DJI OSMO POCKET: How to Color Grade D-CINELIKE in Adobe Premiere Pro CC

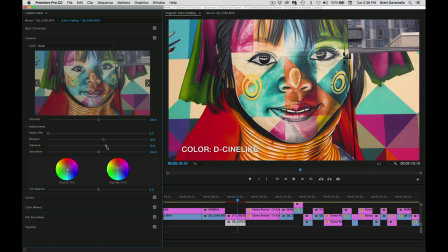Okay, then the vibrance. The vibrance adds even more like color to it, a little more, makes it kind of pop out a little more saturated. So I added 15. I felt like I could have gone 20 or 25, but I felt like that was a little too much.
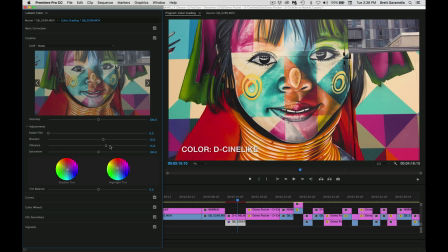All right, I didn't want to make it look too kind of wacky, too artificial. I wanted to make it kind of tastefully done, but still kind of pop out a lot. So I did 15 for that. All right, now we move down to the shadow tint and the highlight tint.
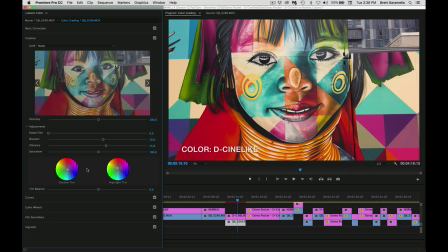For films, a lot of times you'll see people do this. So this is what I did, and it just seemed right after I did it. So I took the shadow tint and I moved it more to the blue, and I took the highlight tint and I moved it more towards the orange, okay?
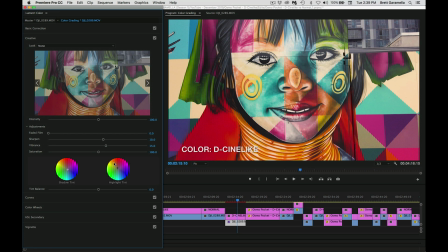So if you move the shadows to blue and the highlights to orange, you're gonna get a more cinematic film type of look. They call it the Hollywood look, but you can call it whatever you want. I think it looked good with this because we do see a lot of oranges over here.
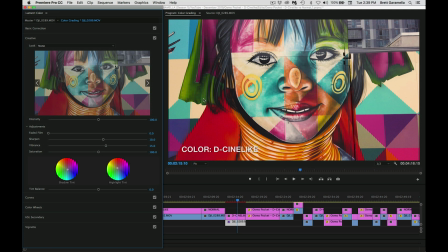We see the blues everywhere as well. So I felt like it fit well with this image, and also it's a person's face. So it works really well with skin tones and people's portraits, people's faces. Even though this isn't a real person, I still feel like it fit to do that.
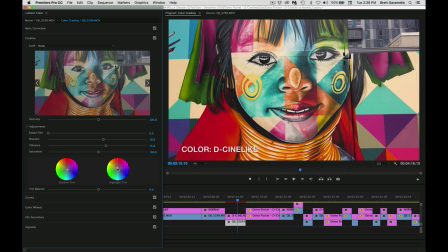So I adjusted it ever so slightly. You don't wanna do it too much, and I just made it ever so slightly.
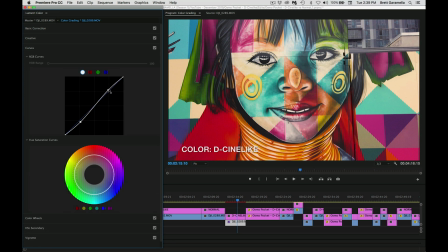So that's what I did. And then we're gonna go to curves. As I said before, I adjusted, added a little more contrast, brought the shadows down, the highlights up. You don't wanna go crazy. At first, you should just adjust it ever so slightly and then see how it looks, and then you can change it later. Maybe add a little more if you don't like it. And then you can keep going back and forth.
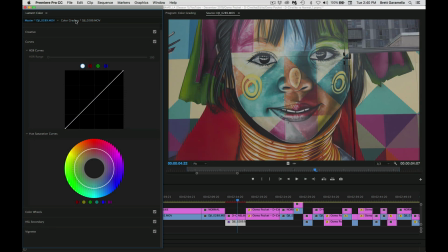So, you know, I look at it and then I go forth to the original if you want, just to see how much it changed.
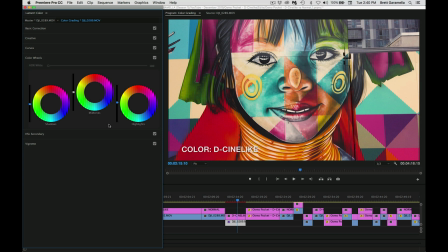So that's one thing I do when I do color correction and color grading. And then I move now to the color wheel. So we're well into the color grading part of this tutorial, this video.
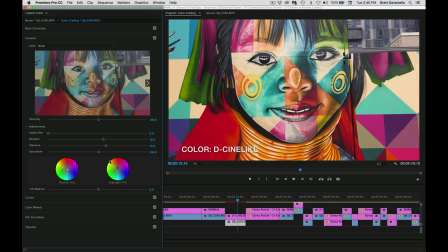Even this kind of stuff where you're adding the shadow tint and highlight tint, to me, this is more color grading than color correction.
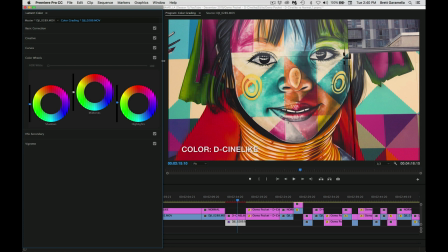But whatever you want to call it, we're adding different colors and tones, and we're manipulating the image to make it look the way we want it to look, okay? So it's always a personal thing. So again, don't say, oh, what are you doing? I would never do that. Okay, you don't have to do it my way. I'm just showing you the way I did it, okay?
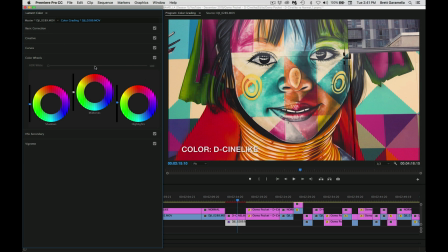But there's a million ways you could do it. So we go over here for the shadows. You know this is blue. And this is blue, that means I changed it.
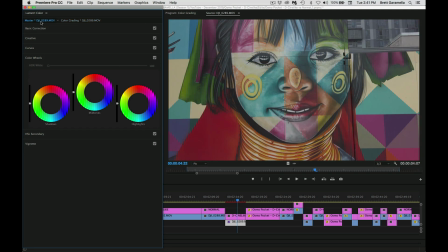This is white right here for the midtones. So since this was a very flat image, there wasn't a lot of contrast to it, I didn't really need to adjust the midtones. The midtones were fine, but I noticed that the shadows needed a little to be brought down even more,
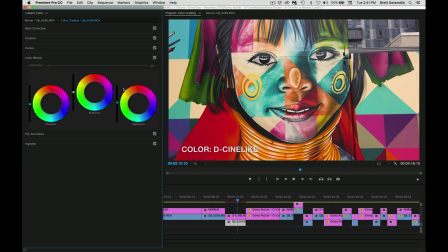and the highlights brought up ever so slightly. So that also added a little more contrast. So I did it here in the color wheel. I did it with the curves, and I also did it with the contrast initially. So all three of those things really made the image pop out more, made the colors more vibrant, and made the highlights brighter and the shadows darker.
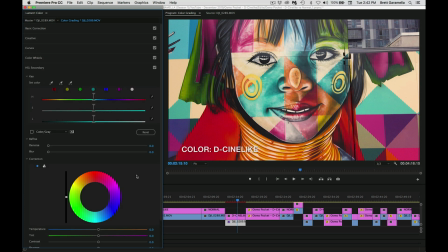So those three things can help, and those are three ways to do it. The secondary temperature right here, I didn't do any of that. And the vignetting, I didn't want to add any vignetting. I liked it the way it was. And that's what I did. Okay, so you can see back original and then color graded. Obviously, it's like night and day.
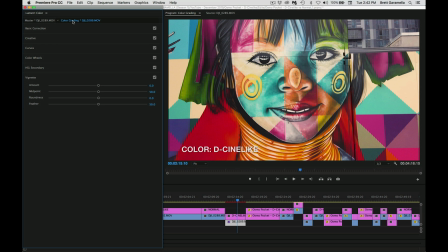It's completely different. So that's how I did this image. You can do it sort of however you want, but this is what I did. Now I'm going to show you a comparison of all three of them. So I'm going to show you normal mode, I'm going to show you D-Cinelike, and then I'm also going to show you the color graded so that you can see whether you want to shoot in normal
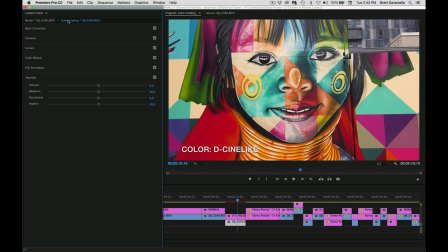mode or if you prefer to put in the extra effort to shoot in D-Cinelike and then color grade it. So we're going to get into it right now.